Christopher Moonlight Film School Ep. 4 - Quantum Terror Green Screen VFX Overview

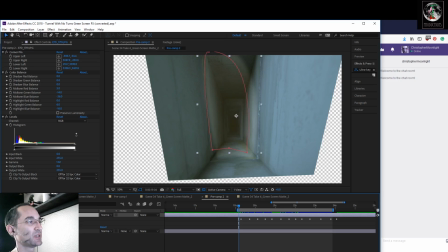[8:22]
I just did that using another version of this layer. If you look, this is just a still of a miniature tunnel, and
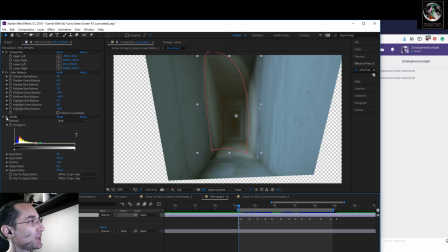[8:39]
I duplicated it and then I changed the color so it's got more of a flashlighty kind of warmer color.
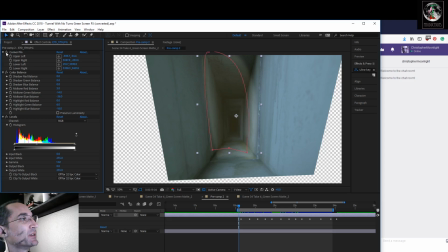[8:52]
And I corner pinned on both layers just to get the perspective of the tunnel right. And we'll go into that in more detail, things like that in more detail as we're actually creating visual effects through the live stream.
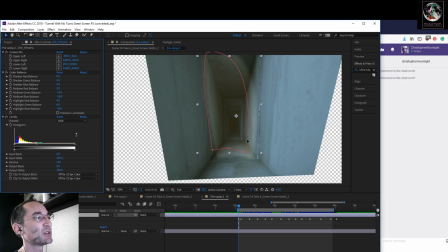[9:08]
But for now, just these, the perspective, the way the lines go off into infinity in this tunnel was off in comparison to the tunnel set that we had.
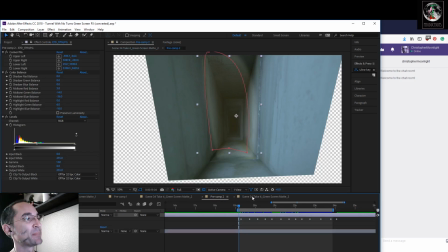[9:22]
So I had to line them up somewhat so that the eye would believe that it was one and the same tunnel. So anyway, so we created, like I said, an adjustment layer, and let's see if we can
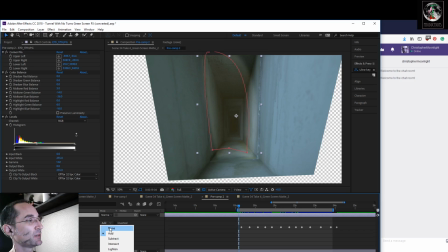[9:42]
you can see we just hide the mask. It's just a lighter layer, but when we mask it off and then animate that mask,
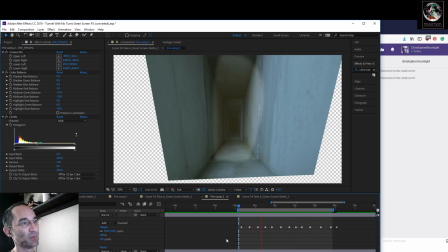[9:56]
it kind of looks like just light flickering around or moving around as if It's the light from a flashlight of somebody who's walking. Going back to the perspective for a second, this tunnel is a perspective gag.
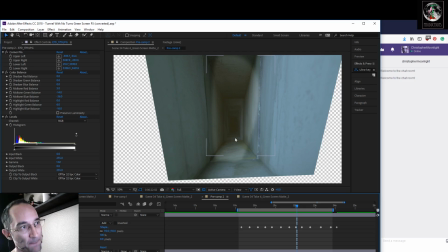[10:12]
This is the end of the tunnel right here. I painted, like Wile E. Coyote would in a Roadrunner cartoon, I painted a perspective gag of a tunnel going off into the distance. I just figured out what the eye line of what I was shooting at was going to be, and I made that the vanishing point.
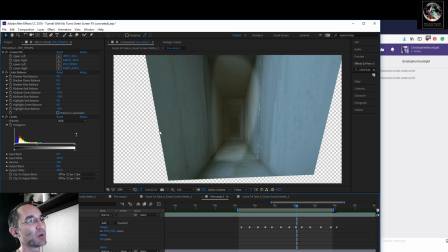[10:31]
So you have something called a horizon line here. That's your eye line. So if you draw a horizon line across this way, choose a single point of perspective and draw it out. And I didn't get it quite right in this shot. You can see it kind of bends off. But who notices in the final shot, right?
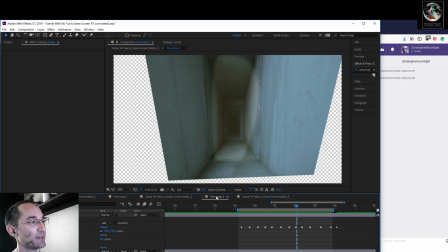[10:49]
Okay, so that is that. Let's go back to the composition here.
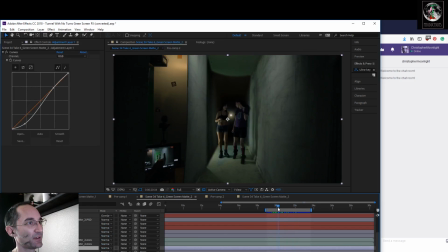[10:56]
So far we have them walking with a flashlight behind them. But we also have, let's see, what's the next layer? Oh, just in general color.
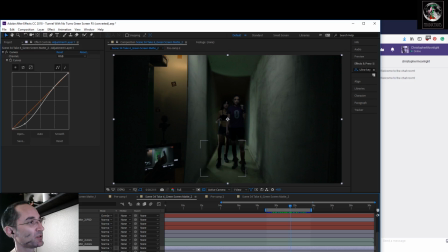[11:11]
You know, this area is a bit too bright, so I created an adjustment layer, and I masked it. So we have a little darker area there. And then I did another mask here. Let's see what that one looks like. Darkened it again. It was just way too bright.
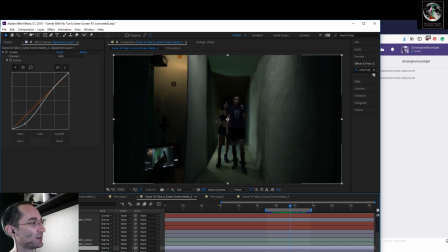[11:28]
Look, it's just way too bright around their feet. So we wanted to darken it up. And then these are null layers. Null layers are for motion tracking. I'll talk about motion tracking. What did we motion track in this shot? Let's see.
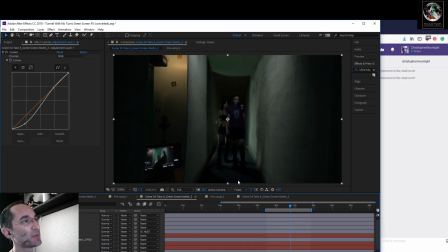[11:45]
But let's see first what's going on here. Okay, so a big problem here is obviously they still look like they're on a set, because here's the set here, and here's me giving direction with the monitor there.
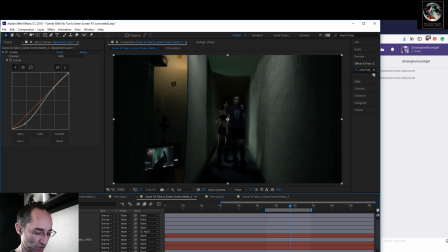[12:01]
We had different hand signals for different directions. So, trade secret, I'm not going to tell you what that hand signal means. You can figure it out for yourself. But we don't want it on set. So, created a wall.
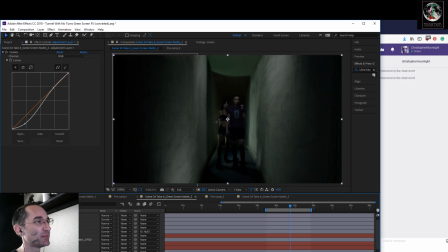[12:18]
And this wall is actually just a extension of this piece here. I just cropped this out, moved it over, blew it up, and darkened it.